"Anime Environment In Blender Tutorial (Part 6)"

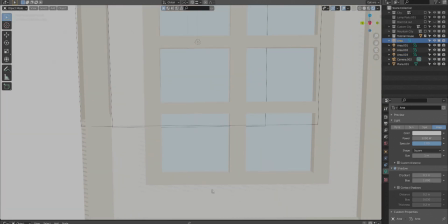(4:09)
2, I will assign an emission shader without the diffuse to shader to RGB to color ramp.
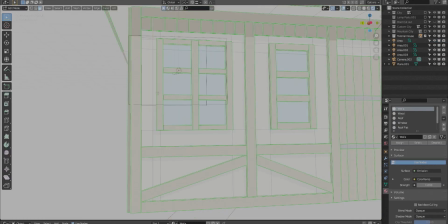(4:16)
This way I get a flat color that goes straight to where I want it. Another thing I'll do, like you can see here, this is the example.
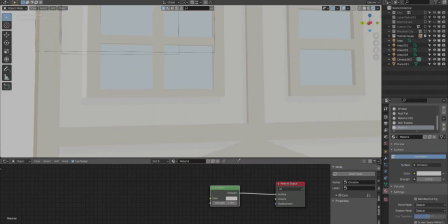(4:24)
I want shadows here. I want shadows to the left of this windowsill.
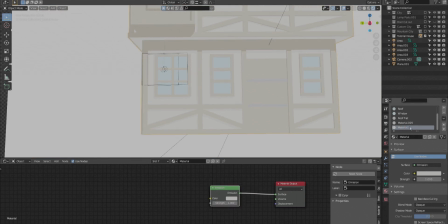(4:28)
So I add a loop cut and I assign an emission shader with the shadow texture for the canvas.
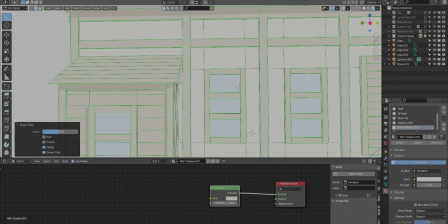(4:35)
Now, you don't have to have this dynamic changing light.
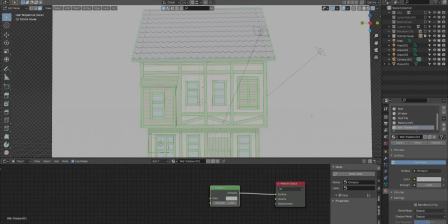(4:41)
I know for the 3D community and stylized, I'm part of the BNPR Discord community.
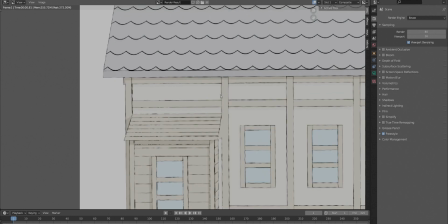(4:50)
Everyone's so obsessed with lighting. So like, as the lighting changes, how do the shadows change?
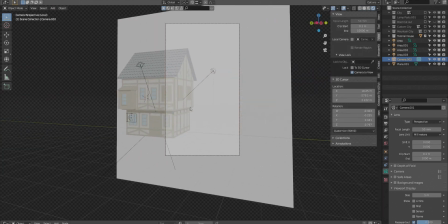(4:59)
I get it, but I want you guys to watch some of your favorite animes and really watch
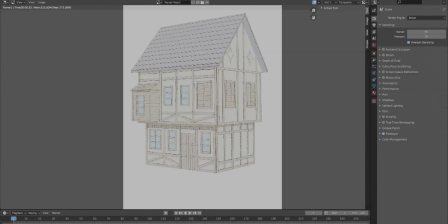(5:06)
how often does the shadows really change in these backgrounds, especially these backgrounds.
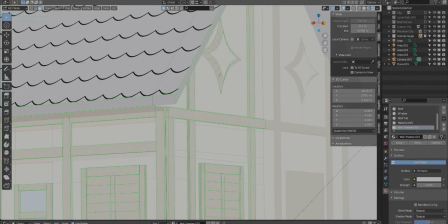(5:13)
The characters, yes, a lot of times characters this happens, but your backgrounds, your shadows will stay the same.
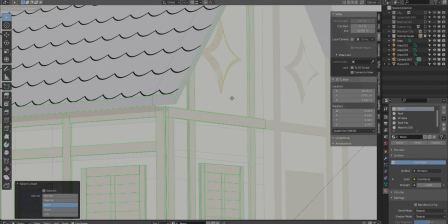(5:21)
And I've even tested this.
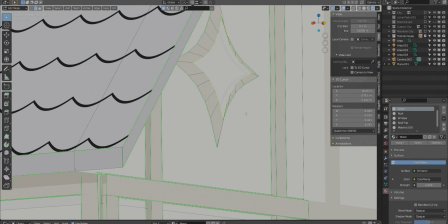(5:22)
You can keep the shadows that you have in daytime, make it nighttime, like make it bluish, dark,
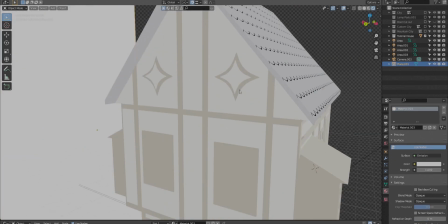(5:30)
and put a nighttime background in, and leave the shadows like they were for daytime, and it still works just fine.
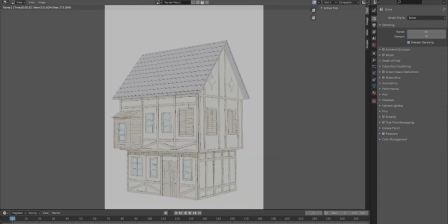(5:38)
So this is, you know, it's a trickery in your brain.
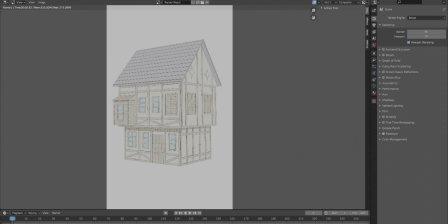(5:43)
We see constant correct lighting, but we know that anime has false, fake lighting.
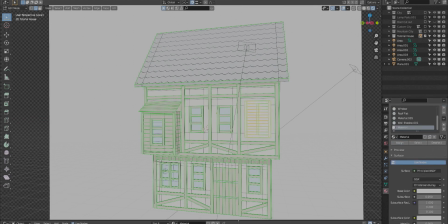(5:51)
And so when we're doing this in 3D, basically we want to do the opposite effect of 3D.
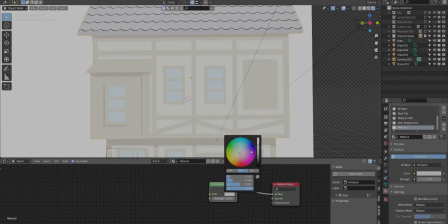(5:56)
So that's what we're doing in this house. I'm also doing a little bit of color correction.
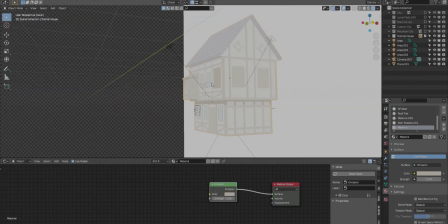(6:02)
I want these blinds, these wooden blinds,
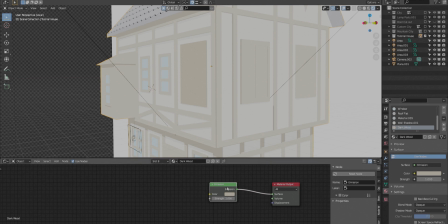(6:06)
to be darker so that we have a little bit more contrast, a little bit more color in our house. But you want to make sure that these lights are not correct, that they're just visually appealing lights.
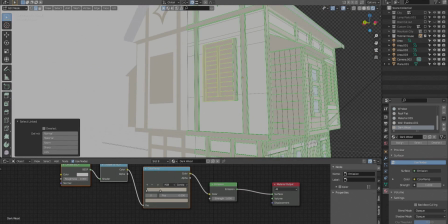(6:19)
And this can be done in a few ways. Look at references, look at a lot of references.
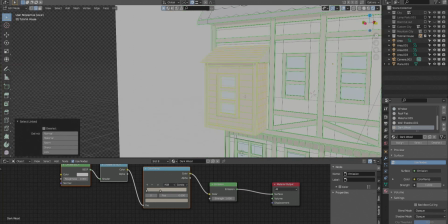(6:25)
I mean, when you really start getting into this, when you watch anime,
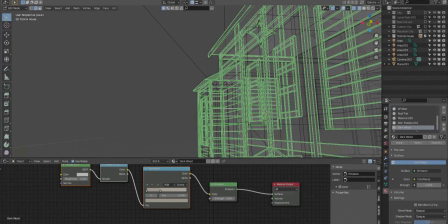(6:29)
it's hard to not realize how little work goes into the changes of lighting and shadows in environments.
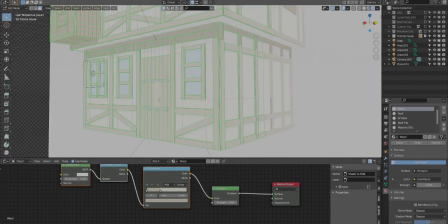(6:36)
Like the shadows stay constant and they very little change. The lighting changes, the color changes, but the shadows don't.
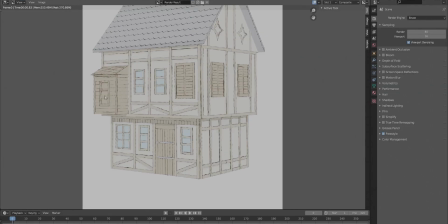(6:44)
Also, like the freestyle lines have a huge effect on the 2D aspect of it, creating this flatness.
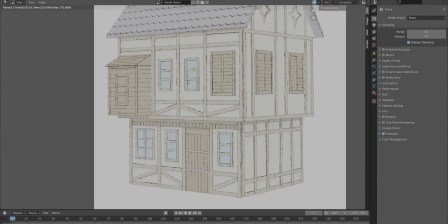(6:52)
So some styles of anime have very, very little to no
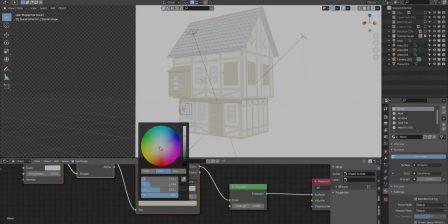(6:58)
line outlines, and some have very thick, like Demon Slayer.
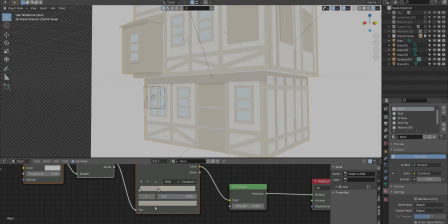(7:03)
Demon Slayer has like these super thick outlines for their characters and even backgrounds.
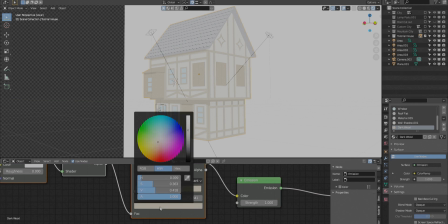(7:08)
And then some animes, I can't think of any off my head, but have these very thin or almost invisible lines. But for 3D, the best experience I've had is you have these flat colors, fake lighting, and lines.
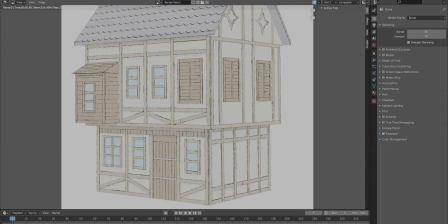(7:25)
You got to have some kind of outline to create this drawn or painted kind of look.
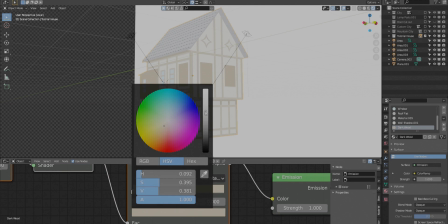(7:31)
I think mine look more drawn than painted because the colors are so flat.
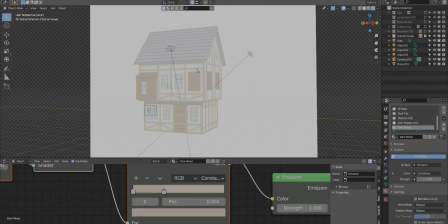(7:36)
But you guys get the idea. You keep your colors flat, get your shadows fake, and really just keep it simple.
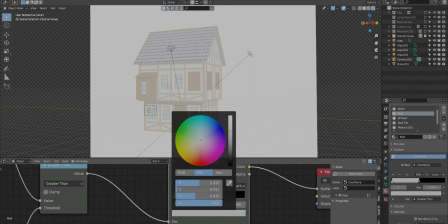(7:45)
Get your colors correct. That's what I'm doing. I'm spending a little bit more time making sure my colors look good.
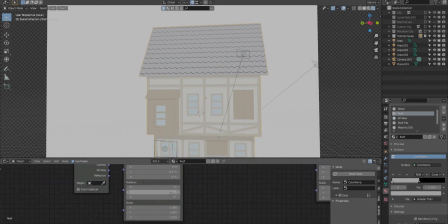(7:50)
Nothing we can't fix in the compositing stage, which will be in the next video.
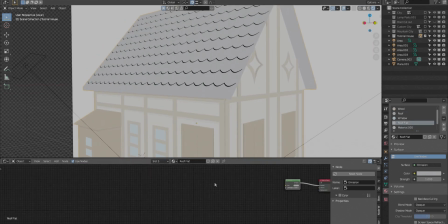(7:56)
And I won't be doing the compositing for this house particular, because when you're compositing for one house, it's not complicated.
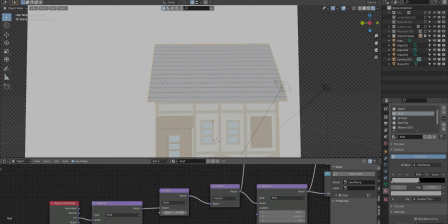(8:03)
So I'm going to show you guys what I did for the composition of the entire environment of the animation.
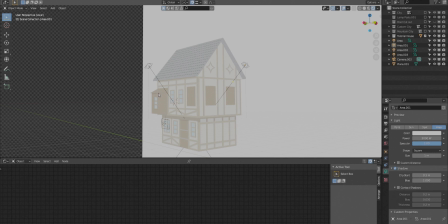(8:10)
This way you can see the entire breakdown of how much work goes into that, because for one house compared to like 20 houses,
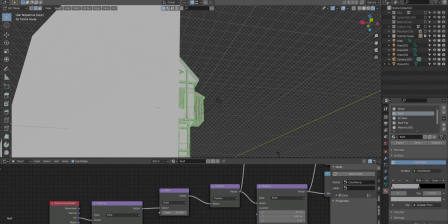(8:19)
compositing changes very differently from those two times.
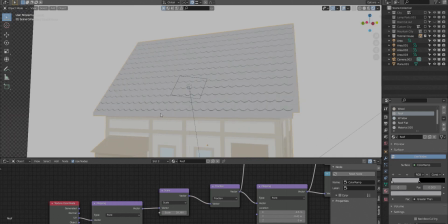(8:24)
So, you know, in the shading and coloring stage of all of this,
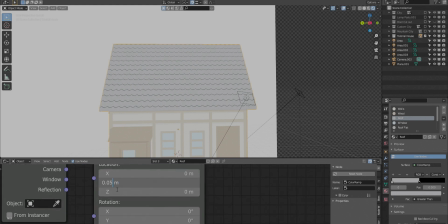(8:30)
make sure your shape is right. So like in the roof, make sure your tiles aren't lapping this this area where it cuts off.
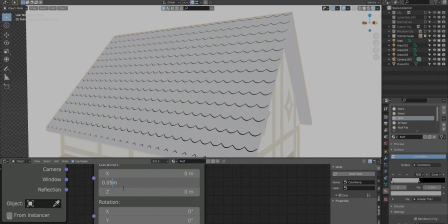(8:39)
You know, get that right, get your colors correct, make sure that your shadows are faked or in the right places.
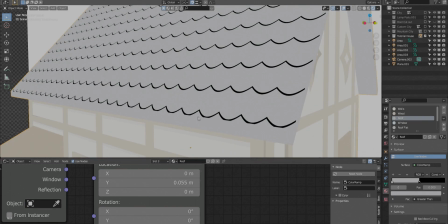(8:49)
Please guys, look at references, or I'll show you guys what I do.
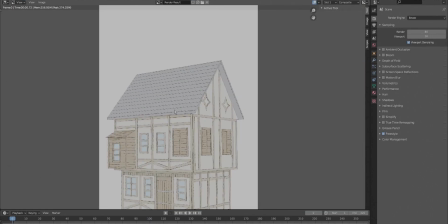(8:54)
I personally render out a flat with just like a sun lamp, right?
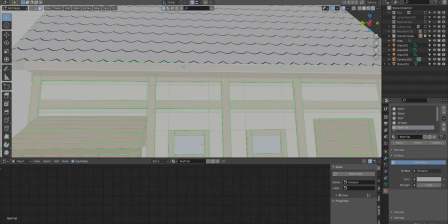(9:01)
And you get these flat shadows that are in the right places, and then I'll mark out where shadows need to be.
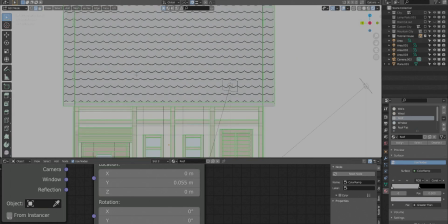(9:09)
This way you have a better idea of where things need to be. I constantly do these
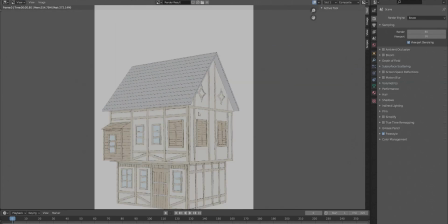(9:15)
quick renders because, like I said, obviously you see in the viewport.
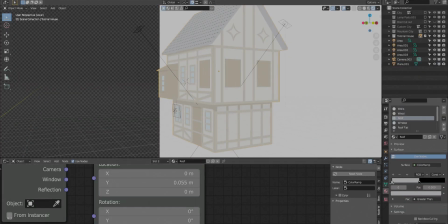(9:22)
The viewport and the render looks vastly different because of the freestyle lines.
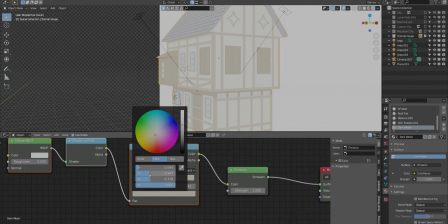(9:27)
And for me, I like to have this visual verification of what it looks like. So here you can see on the left, I have real shadows,
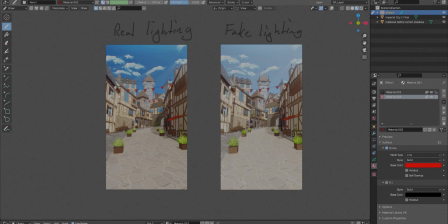(9:40)
like from sun lamps, and on the right, I have fake lighting, which is what I did custom.
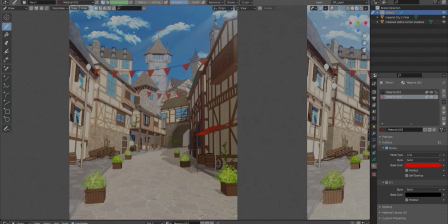(9:47)
So I'm going to show you the process I go into. So I'm going to, select this, and I'm going to take a grease pencil,
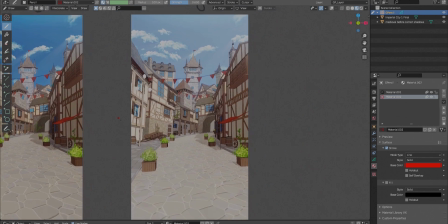(9:55)
and I'm going to mark out where I want shadows to be. That they're not being casted.
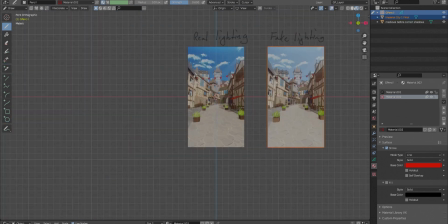(10:01)
The shadows aren't being casted in these areas, and they probably should be.
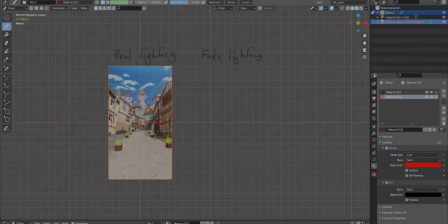(10:05)
So we're gonna start in some simple areas, some obvious spots.
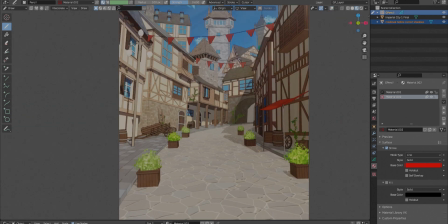(10:10)
So like one is this canvas here on the right. There's this part where there's light, and I just want the whole thing in a shadow, because we it doesn't need to be in the light. It's too much detail that doesn't need to be there. And then you start getting into places like here.
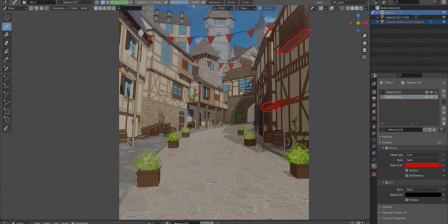(10:26)
Underneath this stick out part, it should definitely be darker. I know it's already dark, but it could definitely be darker. In anime, you can have shadows on shadows, to say something like that. And then on the left side of this house, it's more of an alleyway, so I want a shadow there.
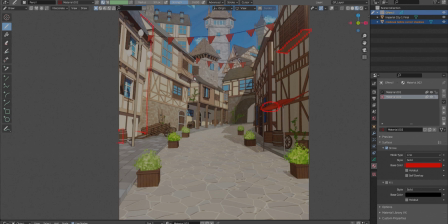(10:45)
This barrel could maybe use a highlight here where the sun hits it a little bit more, so it's got a little more variation. This side of the house. So you get the idea of, we want to create more shadows,
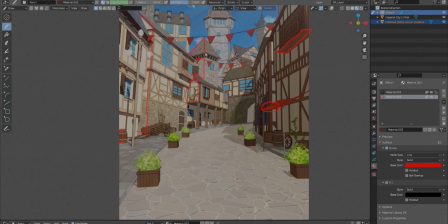(11:02)
but they're not typically where they would be if you were to just throw a sunlight in, or even if you're moving lamps all over the place. It's still really hard to do this without those tricks of emission shaders.
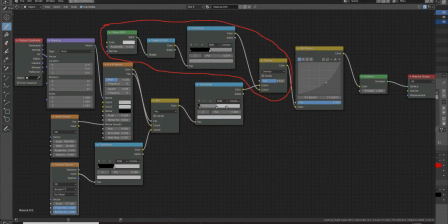(11:17)
And sometimes what I'll do is I have like a mix shader with an overlay, set to overlay, and a color ramp that controls that. And if you have it to black, it's shadow. If you have it to white, it's like midtone. And if I want it to be shadow, I'll get rid of the white and create it as its own texture.
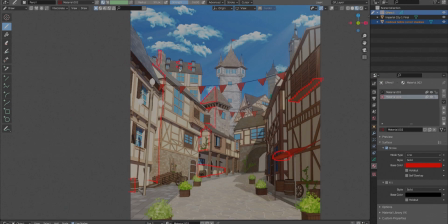(11:36)
And then you just have that one part as a shadow because it's overlapped by black. So like here on the roof, it could use a little bit of extra shadows because it just looks bland. But there's a lot with this scene. It looks good. Like if you were to look at this, you'd say, well, this is a good environment.
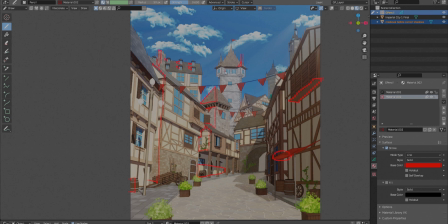(11:55)
Why are you doing anything to change it? But especially when you're working on it, you're looking at it over and over again. You're like, there's something not right about this. Something that just doesn't sit right.
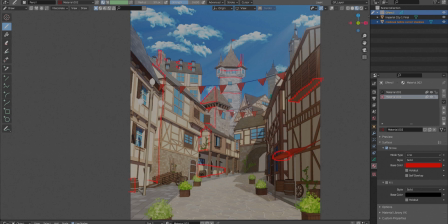(12:08)
And 9 times out of 10, if your geometry is good, your outlines are good, and your colors are good, it's your lighting. It's like, actually, scratch that.